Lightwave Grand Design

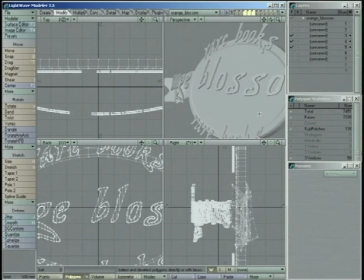It's doing it here even in when it's just gray and there's no lighting per se, but it keeps your letters from blending into the background too much.
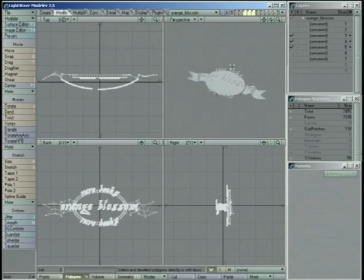Okay, so that's my model, and I didn't break up orange blossom into individual layers per letter or anything like that, because I'm not really going to be animating this thing too intensely. They don't have a whole lot of money and they don't have a whole lot of time, so there's a limit to what I can do with this. So I'm not going to go crazy and and give it the same level of work that someone who's paying me $100,000 for a logo is going to give me.
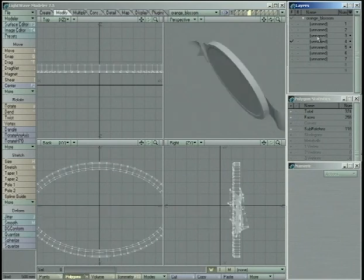However, that being said, I still have things separated enough that if I wanted to do something separate with these layers,
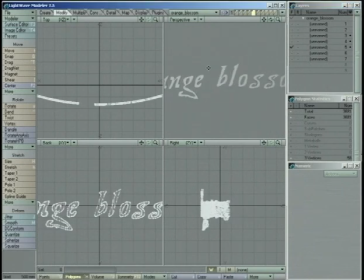I can. Okay, so let's take this into layout now and work on surfacing it.
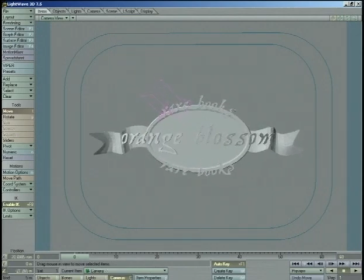So here's our guy. We'll move the camera in a little bit so that we can see what we're doing a bit more.
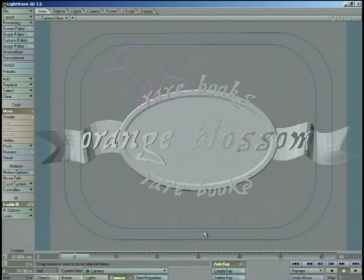Alright, now the first thing that we want to do is we're going to set up sort of our lighting situation.
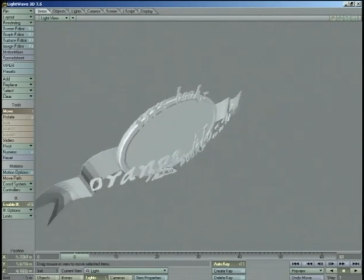So let's take this light, we'll move it out here.
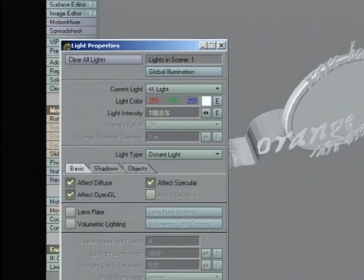Now we're going to go into light properties, and we're going to change it to a spotlight.
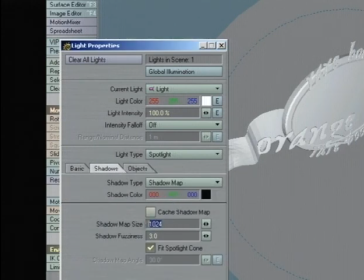Make the shadows shadow maps. Make sure you're at 1024, shadow fuzziness about 3.
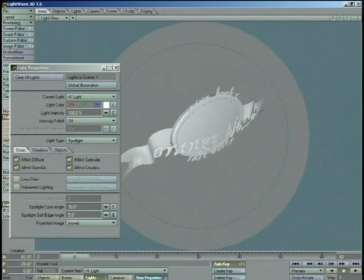And then we're going to aim our light just so, and bring the cone angle down. Bring this guy up so we get, you know, some nice fall off on it.
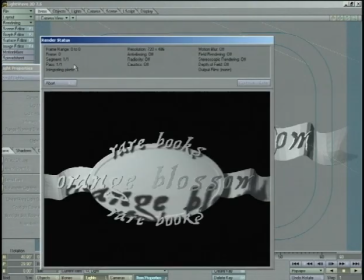And let's see what our lighting setup is looking like so far. Okay.
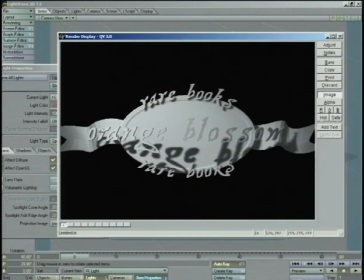Now the first thing you're going to notice is that the shadow from Orange Blossom is being cast, and it's
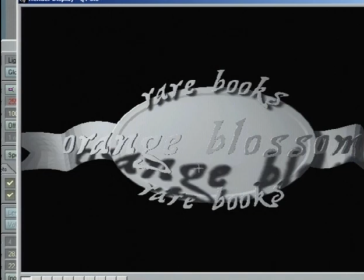hitting this, and it's, you know, not the best looking thing in the world. I like the way that the shadows are being cast by the rare books,
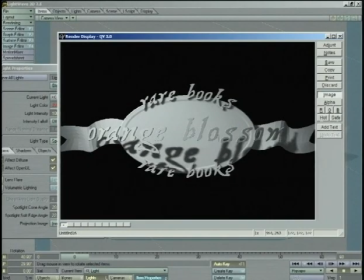however. And the ribbon is probably going to look pretty cool once it's surfaced. But we know we're going to need another light just to
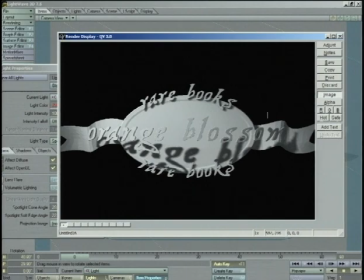get more things hitting and glinting and things like that. And we're going to have to do something about this Orange Blossom shadow.
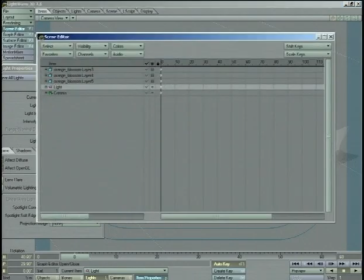So what I think I'm going to do is select that object, which was layer 5,
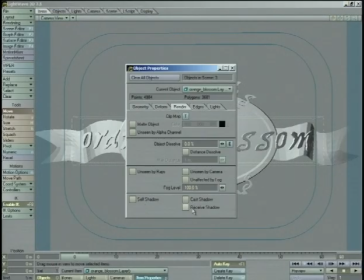and we're going to go into render and turn off the shadow options for it. And now when we render,
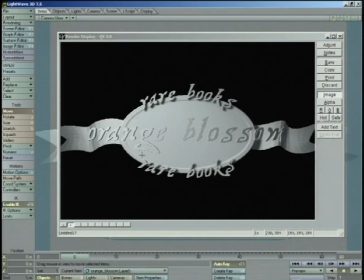okay, now it's nice and clean, and it's not casting that unwanted shadow on the background.
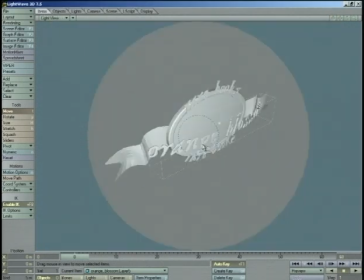Okay, so that's good. Now let's go back, look at our light, grab our light, and we're going to clone this guy,
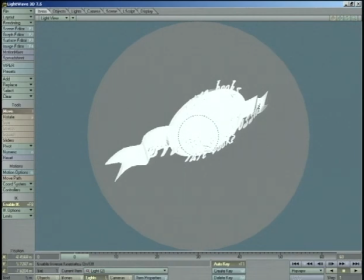and we're going to move it over to the other side. So we're going to move, we'll just change the sign of its X position.
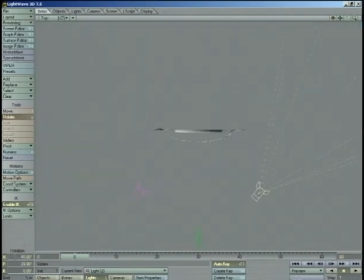So now it's over there. And for rotation, we'll do the same thing. We'll just stick a negative in front of heading.
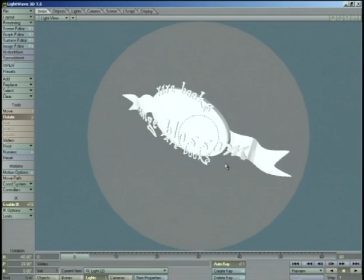So now we'll go into the light, and we'll just make sure that it's actually pointed in the right direction. And it looks like it.
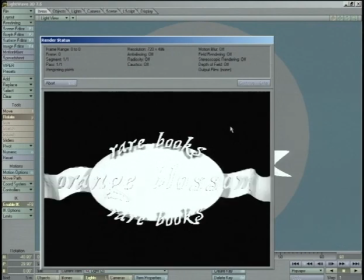Let's take a render, take a look.
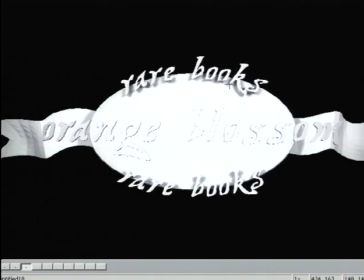Okay, now we're getting 2 sets of shadows on there and there, and I think that's going to look kind of nice. It's blowing everything else out, which, considering we haven't surfaced anything, you know, is probably going to be okay.
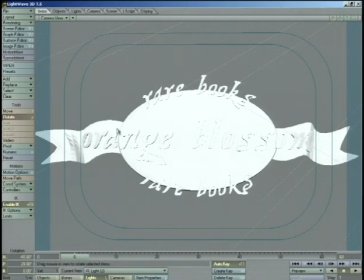So let's go in there and let's start surfacing. I'm going to start with the ribbons here.
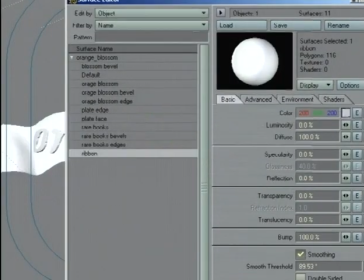So we'll go to ribbon, we'll turn on smoothing, and we're going to make these kind of a red color, sort of a darker red.
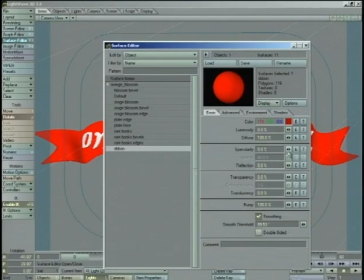We'll give them some specularity,
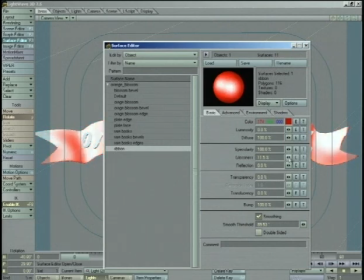and then bring the glossiness down to open up that specular highlight so it's nice and broad.
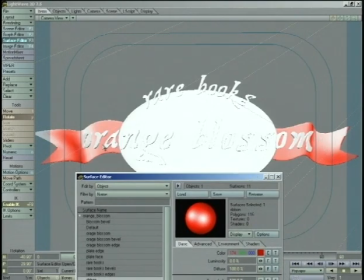And you can see in the OpenGL right away that we're probably going to be getting the right kind of effect we want.
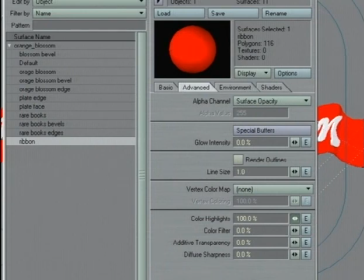We're also going to turn up color highlights, not all the way, because you can see then it just turns into a red blob, but we'll turn it up a little bit so they're not quite as bright of a highlight.
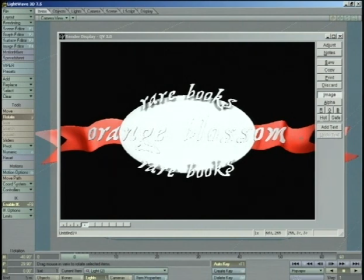Okay, that's looking pretty good. That feels kind of velvety.
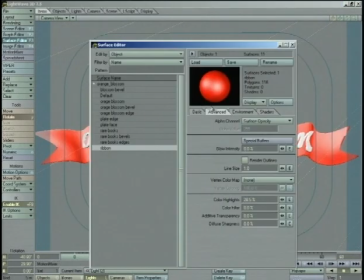Feels like what I'm going for. We might want to bring down the diffuse just a little bit.
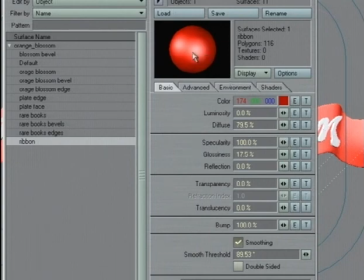That's going to make those specular highlights stand out even more.
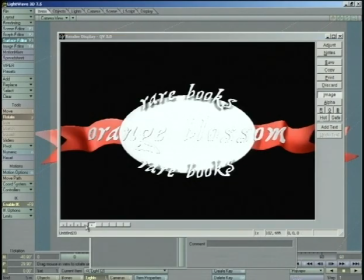Yeah, there we go. So here's the difference. So it just gives us a little bit more contrast and makes these specular highlights pop just a little bit.
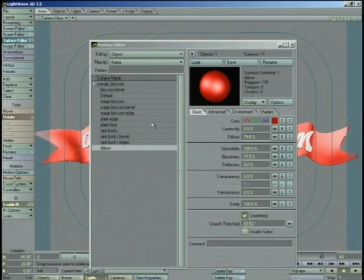Okay, now let's deal with the Orange Blossom type here.
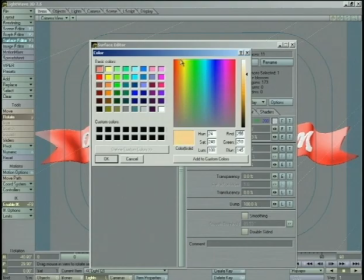Obviously the name Orange Blossom is going to suggest that we use an orange.
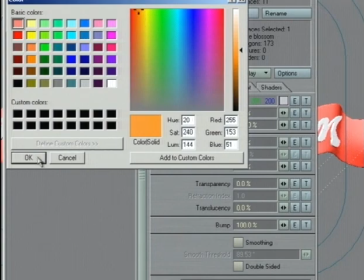So we're going to give that a shot.
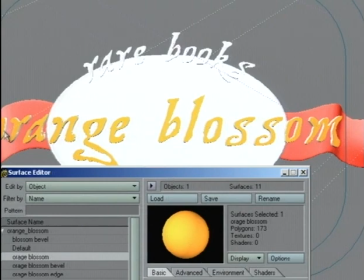It may not work, but then again, I'm kind of liking the fact that it feels kind of gold.
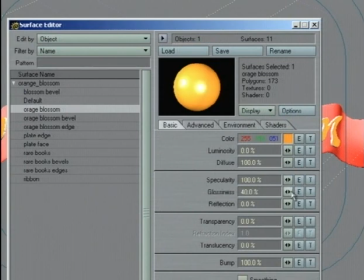We'll give it specular highlight. We'll make it pretty broad too. But we'll bring the specular down maybe about 25% or so.
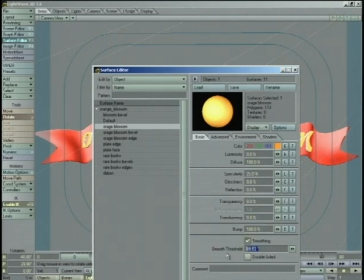Turn on smoothing because those faces are smoothed across the front. See what we look like.
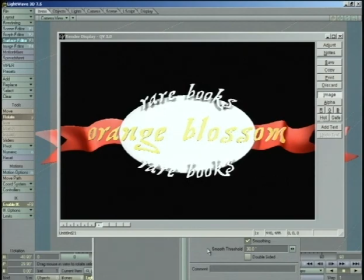Okay, with those 2 lights, it's really getting blown out. So we're going to have to turn diffuse down.
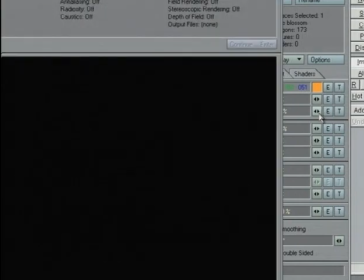There we go, that's looking a little better.
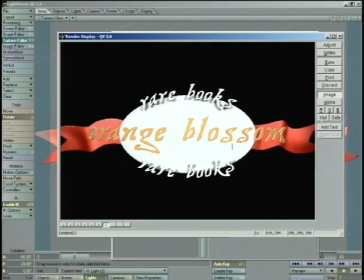Okay, now we need something that's going to set off the edges. So we're going to want another color.
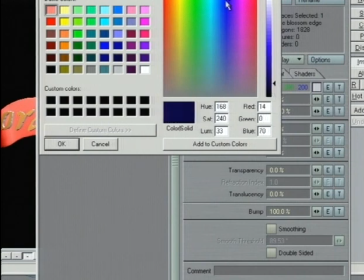This guy, we'll take this to be a deep, dark, bluish purple, like so.
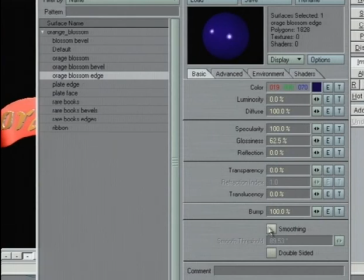For the speculars, we'll keep the speculars on this one really tight. Give it the same kind of smoothing.
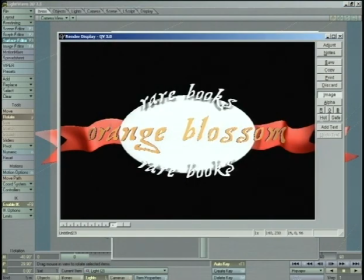There you go. Now with that dark in there, that's really going to help delineate that edge.
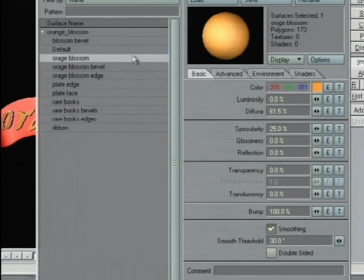And now for the bevels, we'll take the same color as the faces and we'll just paste that onto the bevels. But we're going to bring the diffuse back up. We're going to increase glossiness a bit, so that some tight highlights. Bring up specularity so it's nice and bright. And take a look at that.
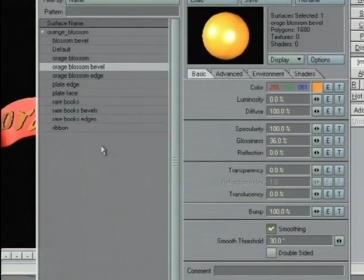Okay. Now the bevels on this one are really hard to see because they're so small.
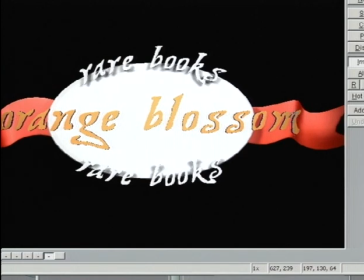And with the level of anti-aliasing that we've got, we're really not catching it. I mean, you can't really see much of a difference. Over here by the O and the R, you can sort of catch a little bit of a difference, but not much.
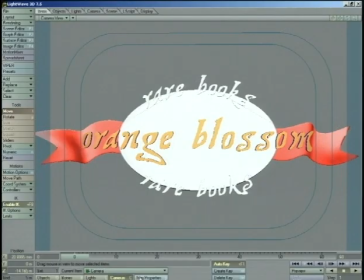So to really see what we're doing, we're going to go into the camera panel and turn on anti-aliasing.
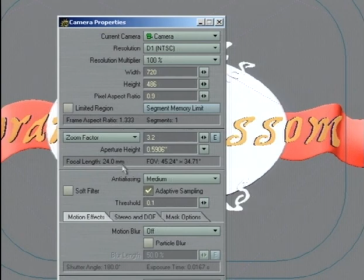We'll go medium, should be good. And we're also going to turn on limited region here. So we can close that.
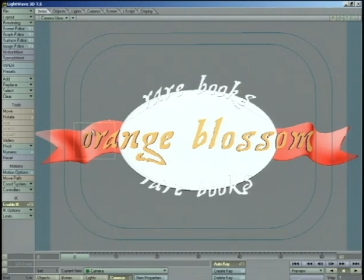And this way, we'll be isolating ourselves to just that region there where we want to really see what we're doing with our bevels.
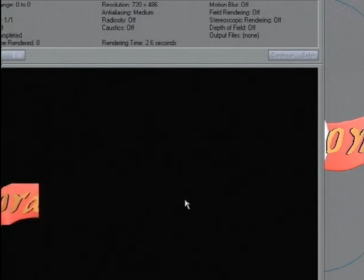Alright, there you go. It's catching a little bit of a highlight.
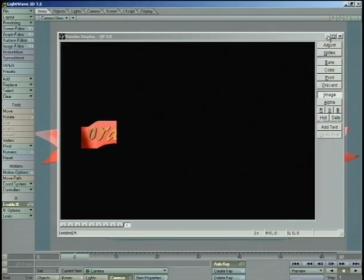I think what we need to do to really catch a good highlight is our normal trick with the HDR.
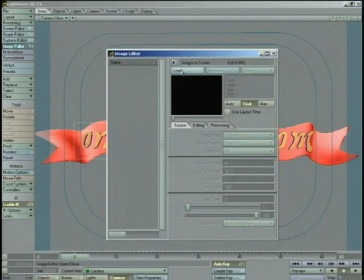So let's load in one of those, or the image editor. We'll load in our
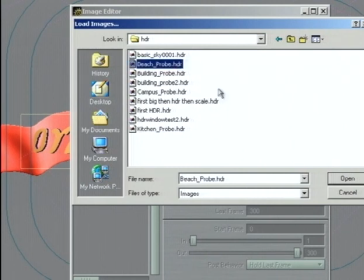HDRs, and I'm going to try Beach Probe.
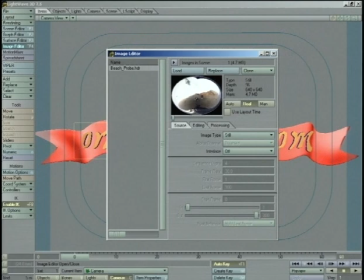Beach Probe has a very bright sky and then a fairly dark ground, and what it gives you is it winds up giving you a good horizon.